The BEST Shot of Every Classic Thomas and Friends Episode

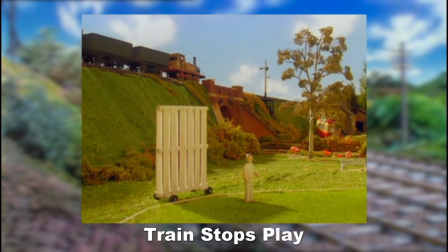[33:00]
This shot of Stepney pulling up next to the cricket field is interesting to me, because of the continuity with the previous series.
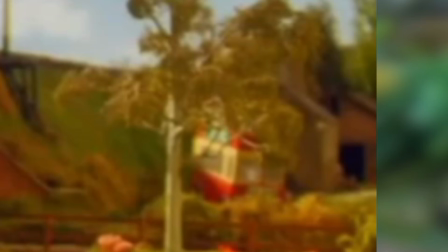[33:06]
What do I mean by this? Look right there. You can still see Bulgy there, who's been sat there since Series 3. They could have easily set this scene anywhere, on some nondescript field, but they chose to have it here for some nice continuity.
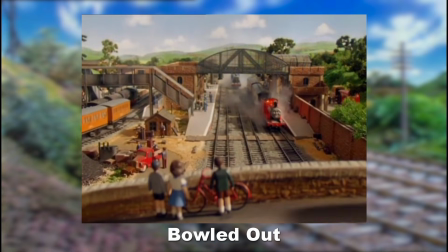[33:20]
I love this shot of the station because of how busy it looks. You've got the bridge right in the foreground with the kids watching, Bertie driving past,
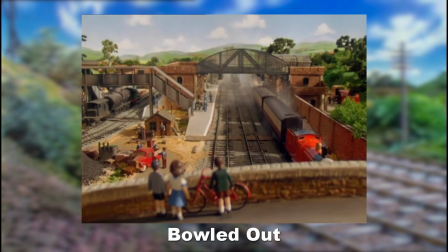[33:27]
the workman down by the car, James and Stepney going down the line, and Gordon waiting in the background. It's another snapshot of a scene that's only on screen for a few seconds, but there's plenty going on.
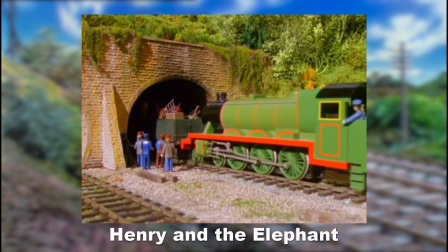[33:37]
This shot here is so simple, but I find it so amusing.
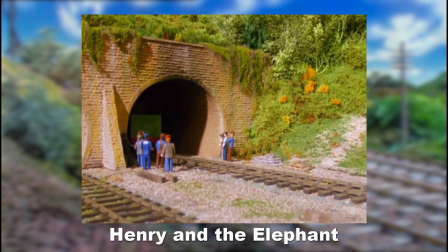[33:41]
Henry drives into the tunnel and disappears into its blackness, and remains there for a beat, and then reverses straight back out. I think it's just the fact that all of this happens in one continuous shot just makes it really comedic to me.
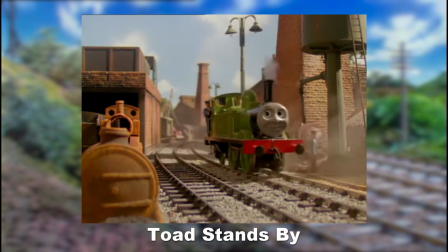[33:53]
The very first shot of the episode has Oliver returning from the works, and, as was the case with the earlier shot of Stepney, I like it because of how well I feel it works thematically. Oliver's story on Sodor is intrinsically tied to Scrap, since it's the whole reason he ended up here in the first place.
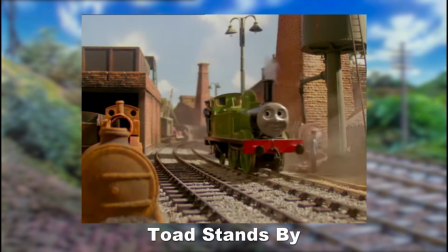[34:08]
And this shot has him triumphantly returning from the works following his accident, passing the sad, twisted remains of scrapped engines on his way. It's an ever-present reminder of the fate he was escaping from, even during this glorious moment of him getting yet another lease on life. I also like how one of the scrapped engines is just the Thomas model.
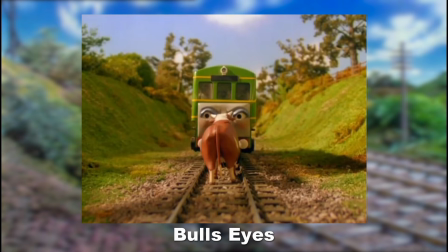[34:26]
This shot of Daisy's confrontation with Champion is good because it reinforces just how much of a roadblock the Bull seems to be to this big machine, and having him in the foreground with his back to the camera makes him come across as the defiant protagonist of the story,
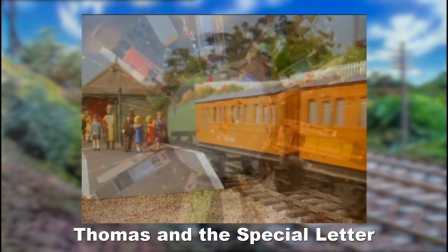[34:39]
and not the engine that we're actually meant to be following. It's definitely this rotating bird's eye view of all the engines lined up in a circle.
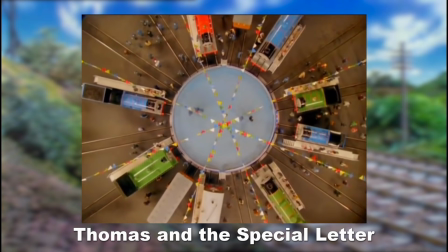[34:46]
We've never had a straight top-down view like this before that I can remember, so it's always interesting to see a new sight like this.
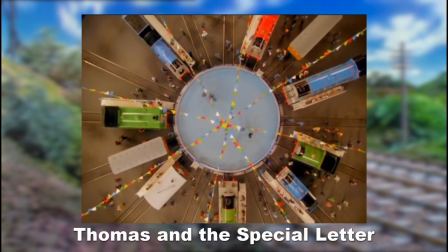[34:52]
The way they're arranged like that reminds me of the shape of a wheel, with the engines as the spokes.
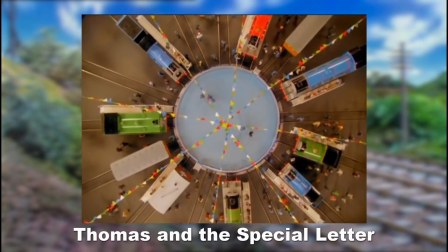[34:57]
Quite fitting considering that it's wheel these engines run on, and since this is the 100th episode, it's almost like a commemorative trophy for the engines.
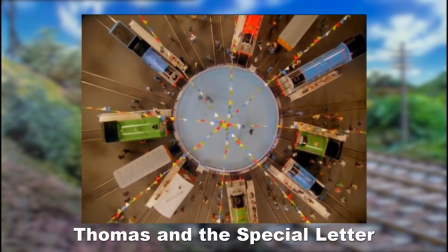[35:06]
What better to symbolise and celebrate these engines than the very wheels they run on?
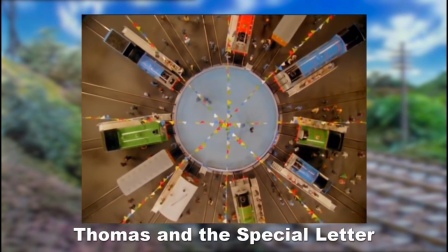[35:10]
Am I looking into this too deeply? Probably. Back past the beach at sunset, it reminds me a lot of Series 3, since that was full of coastal stuff.
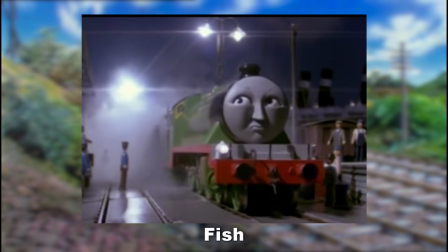[35:19]
It has to be this shot of Henry leaving the docks with the flying kipper. The low angle shot, combined with the size contrast between Henry and his surroundings,
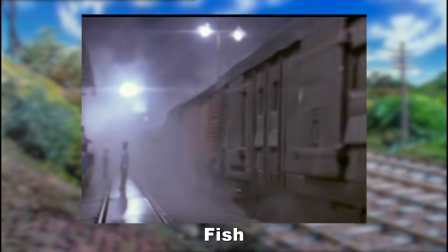[35:26]
gives the impression of this truly being a large, powerful machine, and not just a model on a set.
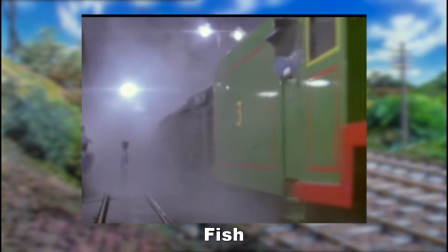[35:32]
The lens flare-esque illumination from the lamps, shining brilliantly through the large cloud of steam emanating from Henry, sets the mood well.
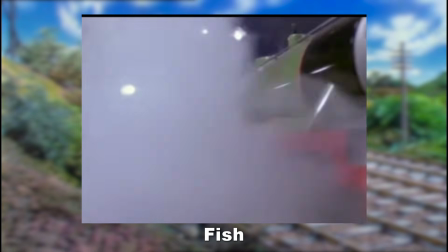[35:39]
And the camera remaining in place as Henry slowly moves past with the kipper in tow,
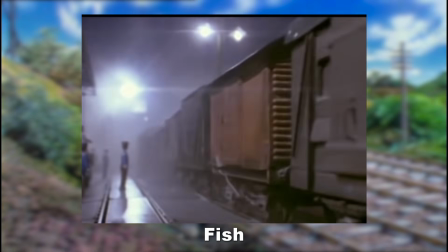[35:44]
his machinery spinning around as he does so, is just the icing on the cake. This shot is fantastic.
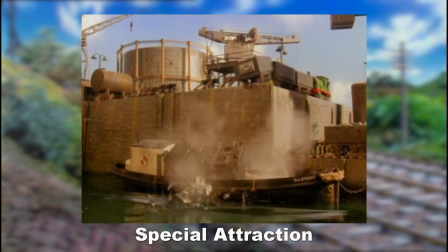[35:51]
Percy pushing the trucks over the harbour onto Bulstrode is a good action shot, featuring some good truck-on-barge carnage.
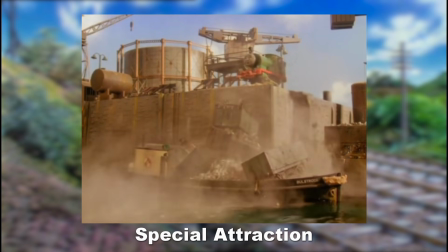[35:57]
But I also like how it's very angular.
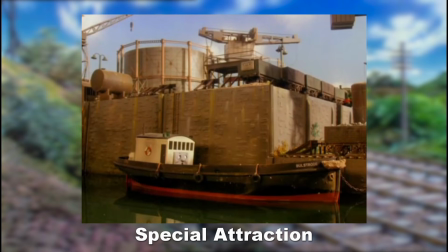[36:00]
I may be going off the deep end here, but while watching I noticed that a lot of the props in the shot are aligned along very well-defined planes. The harbour wall being so prominent in the shot gives us a good reference point of where everything is positioned, and the majority of the props being formed by straight lines just works really nicely with it.
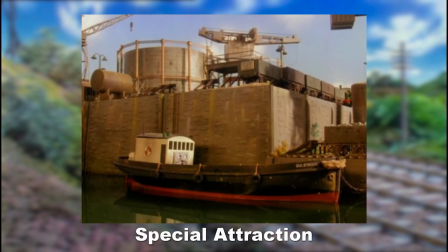[36:18]
Again, I probably sound like I'm going off the deep end and a bit insane here, so I tried to illustrate it a bit what I meant.
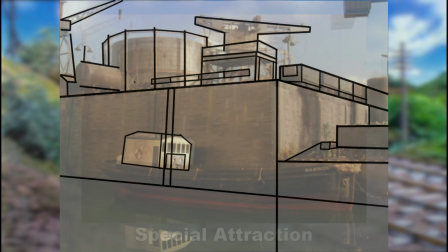[36:23]
All those straight lines and angles, just something about it just clicks with my brain. I don't know why.
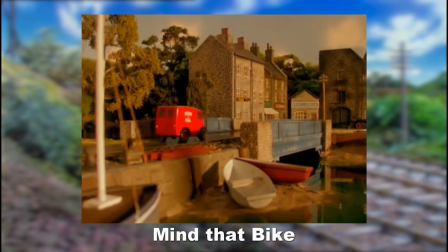[36:28]
My head is turning to soup! I adore this long panning shot as Tom Tipper drives through this town at the water's edge.
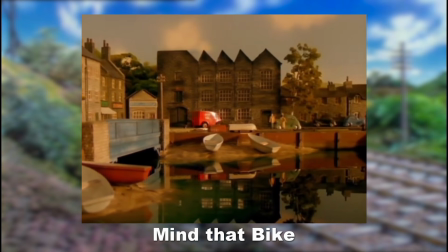[36:35]
The camera remains here for so long, and we get to see this whole set, including buildings, people,
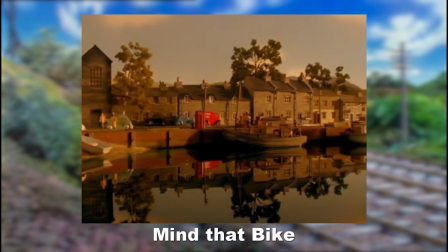[36:42]
boats, and of course those water reflections I really enjoy.
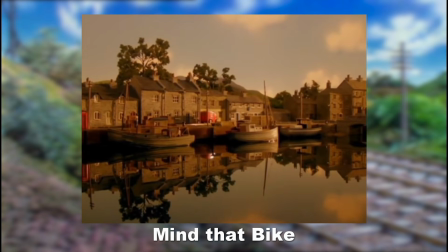[36:46]
There's not a train or railway in sight, just a lovely view of a car travelling through some scenery.
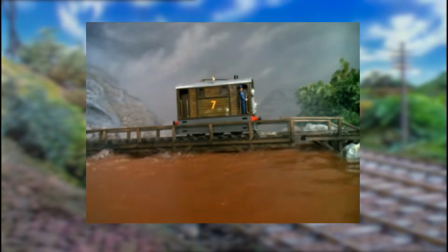[36:56]
Series 5 really cranks up the action with a lot more accidents and drama.
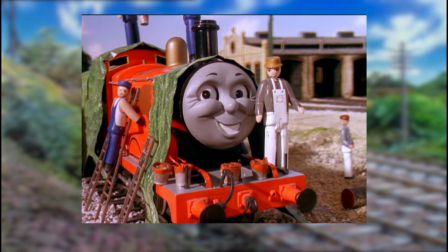[37:00]
Not only that, but the show has had somewhat of a visual tweak too, with the more saturated colours and a higher contrast that really makes the shadows pop.